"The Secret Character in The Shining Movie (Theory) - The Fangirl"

Another similar phrase would be, you can lead a horse to water, but you can't make him drink. You know, you can give a man all the booze in the world, but you can't force him to consume it.
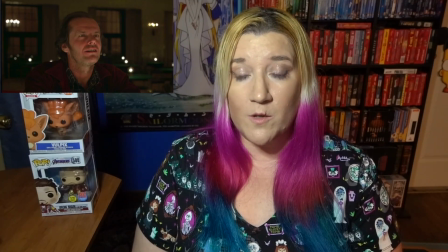So even though all the opportunity to do bad things is right there in front of you, you, or rather Jack Torrance, has to actively decide to snap. And if you're one of those people who think I'm just overreaching here, let me show you the scene that made this theory happen.
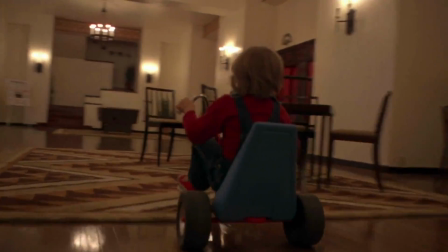One of the most iconic but meaningless moments in The Shining is watching Danny ride his tricycle in the Overlook.
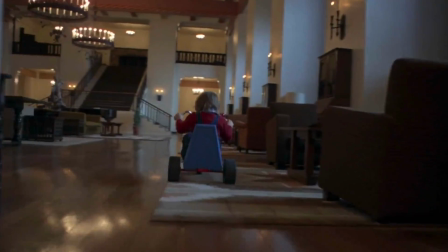The camera angle, the sounds, the contrasting colors, it's almost hypnotic.
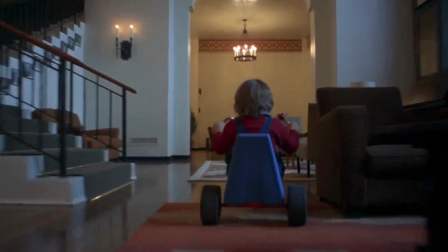But Danny riding his bike has very little value as a storytelling device, so why spend so much time following him on that thing?
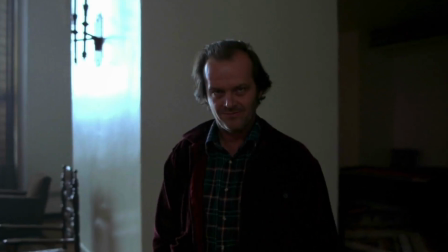Well, to follow Danny, that is the key point. Where the hotel is dragging Jack and Wendy along, it's following Danny.
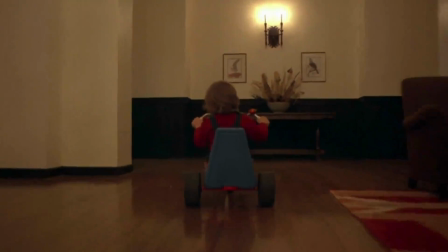The overlook doesn't lead Danny, but rather it almost hunts him. Maybe it's because he's a child who's afraid, or maybe it's because the hotel is craving his shine like Dr. Sleep suggests.
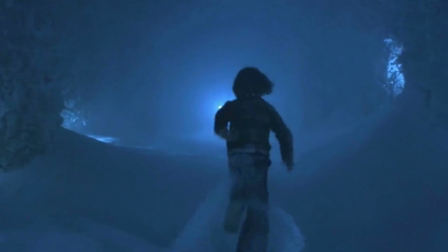But more often than not, Danny is being followed by the camera in this very lurking, unsettling way. And he's not alone. Dick Holleran, our psychic who doesn't see the axe to the chest coming, gets a very intriguing camera shot too.
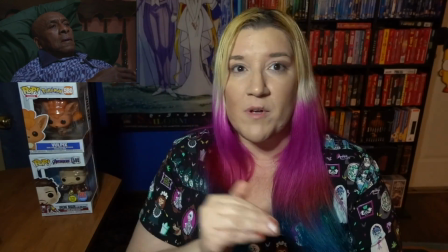After Danny shines out to Dick as like an SOS and gets Dick to hop on a plane and fly back to the Overlook, watch what the camera is doing.
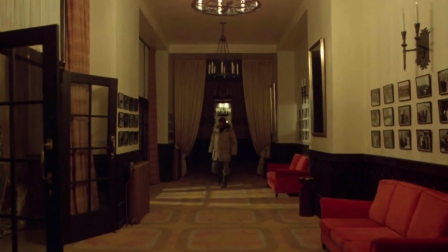The camera is in front of Dick, but it's not pulling him forward like it often does for Jack.
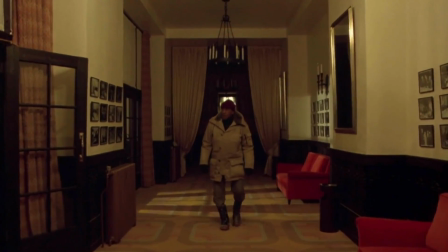Instead, the camera is further back and moves in closer as Dick walks towards the lens.
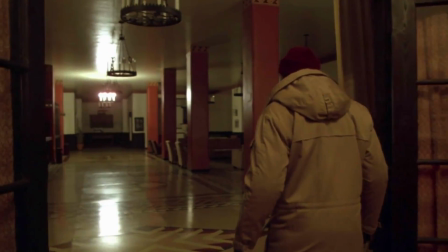Then, the camera waits at the doorway and follows Dick into the next room, almost like it's stalking him.
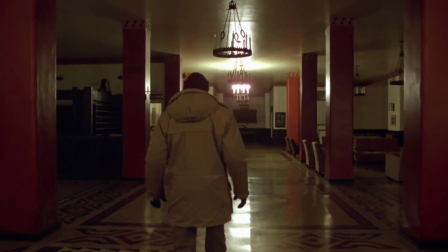And Dick is being hunted by the house in a way, so this camera movement truly makes the scene feel incredible. Finally, when we get to the end of the movie and Jack is chasing Danny through the maze, the camera shifts.
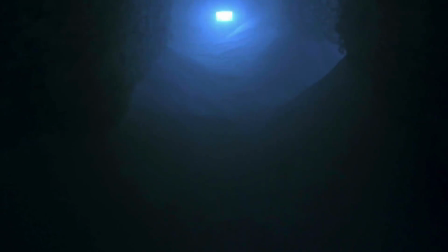The camera is pulling Jack through the maze and then switches to chasing Jack, really going back and forth a lot.
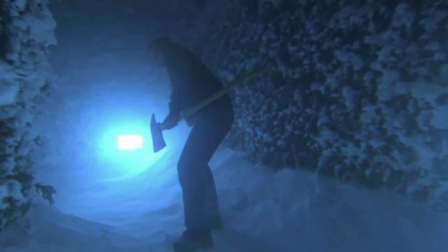It's like the entity that possesses the Overlook Hotel is losing control over Jack.
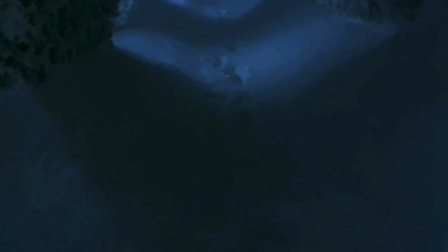They can't keep him in their grip anymore. Or maybe he just got too far outside of the house and that affects how they can influence Jack.
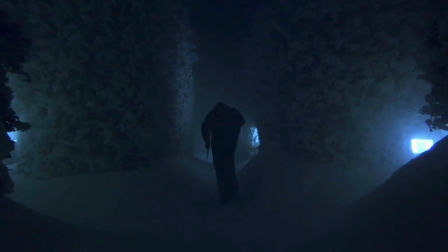But either way, we visually see that the invisible camera character can't hold on to Jack. So what do they do? They let him go. No more ghosts egging him on or coming to his rescue.
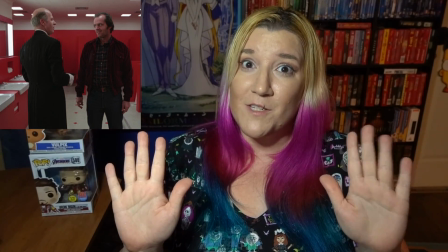Because hey hey now, Delbert Grady already rescued Jack from one freezer, everybody gets one.
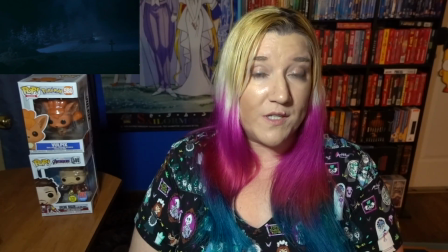So as soon as Danny gets away, which seems to be hotel's primary target,
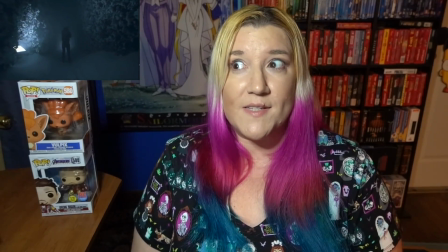the spirits that be just let Jack freeze to death because he's useless to them now. It's almost like Jack failed his mission so the hotel let him die in order to reclaim him. They could have helped Jack live longer or help him go after his family after the snow all falls and goes away, but the hotel or spirits or however this works, they didn't want to deal with that.
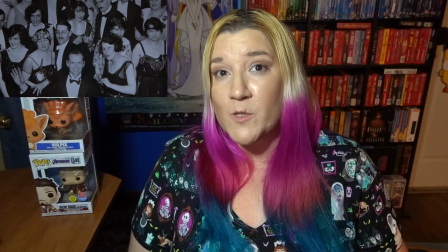The house let Jack die so that it could absorb him into their catalog of spirits. You know like the Haunted Mansion except none of the haunts are happy and that could
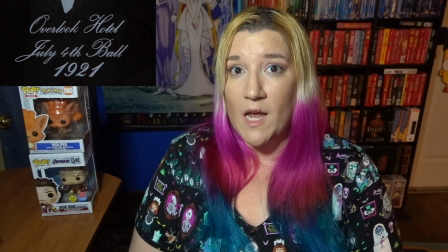Potentially give us another answer as to why Jack was in the fourth of July ball picture that was dated 1921 I think because even though the movie is set in 1980 the house has taken Jack into its collective and Time really wouldn't be a factor anymore at that point Well, I hope that this has been a convincing theory that there's an unseen character in The Shining whether that character be an invisible form of Grady, or a collective of spirits, or just the demonic aura of the hotel, whatever. I'm not sure and it really doesn't matter, but I am very confident that this film gives us a very haunted, stocked, closed-off feeling for a reason. And having the camera angle be an invisible mystery character is a great reason, I would say. It might not be reality, but theories are more fun.